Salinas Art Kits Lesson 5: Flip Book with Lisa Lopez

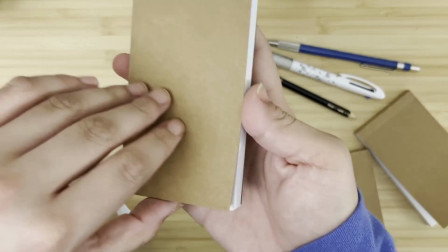So it depends on however you want to orient yourself, however way you want the flipbook to be facing,
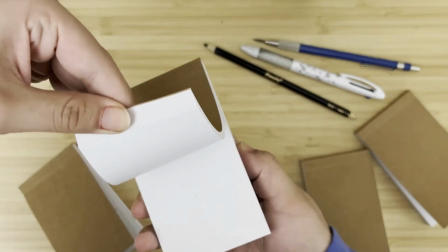whether you want it portrait style, and then you can do a flipbook this way, or if you're going to do it landscape style,
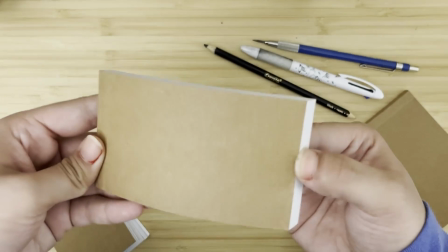which means you'll be drawing everything in this manner.
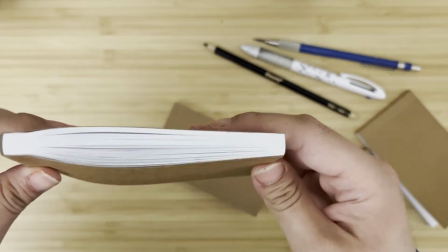I created a little small flipbook for you. I have several here.
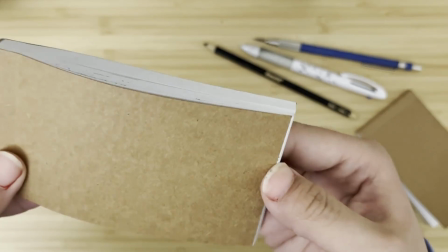This one I used more of an experimental type, so I wanted to show you guys how you can use different
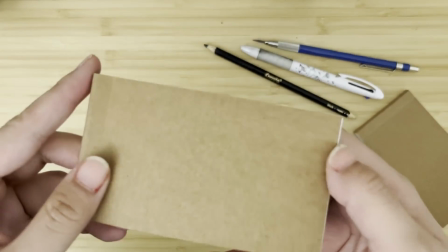materials, and I used simple color pencils, and I played around with the imagery.
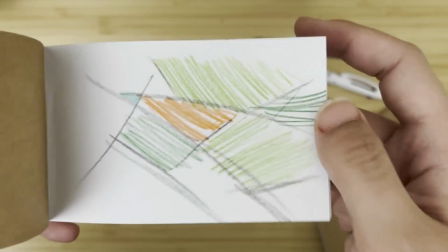This is my interpretation of fields. I just kind of made it just simple lines, simple shapes,
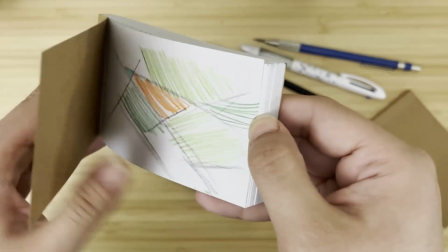and then I used the color itself to tell the difference in the plane of the fields.
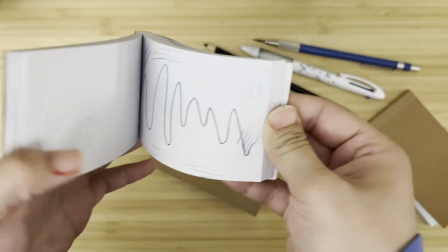And then it goes into the rhythm of a mountain that reminds me of music.
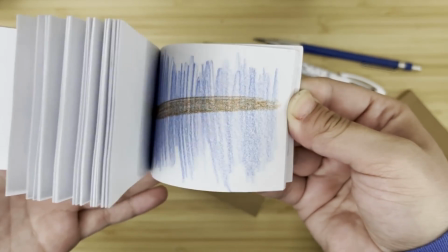And then we just have simple blades of grass that will become the fields themselves.
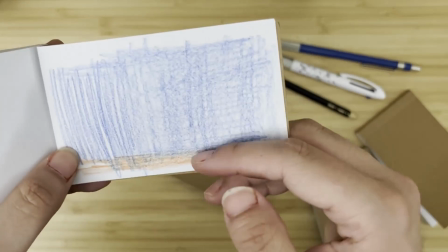And I also put little interruptions of blue because I wanted to let you
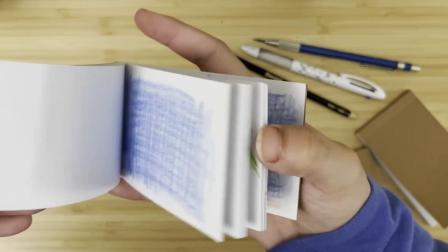guys see about what happens in terms of continuity.
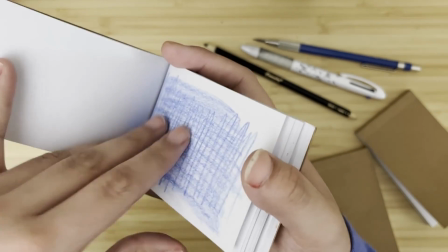That's really important in animation. When you do something and you interrupt it with something very big or out of place,
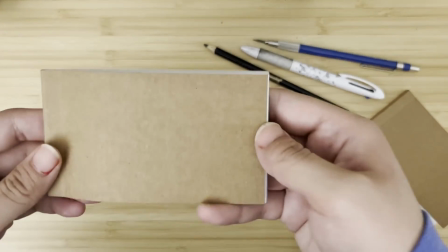it's going to be easily noticeable to the viewer.
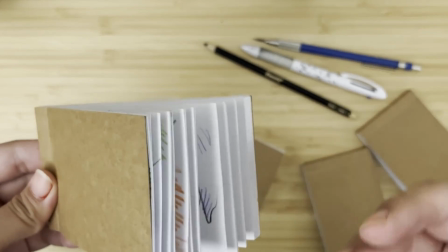So you want to make sure that you follow through from the frame ahead and the frame before.
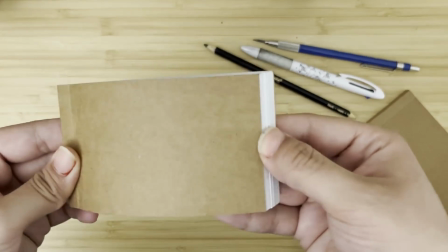That is essentially what harmony is about. So there it is, one last time.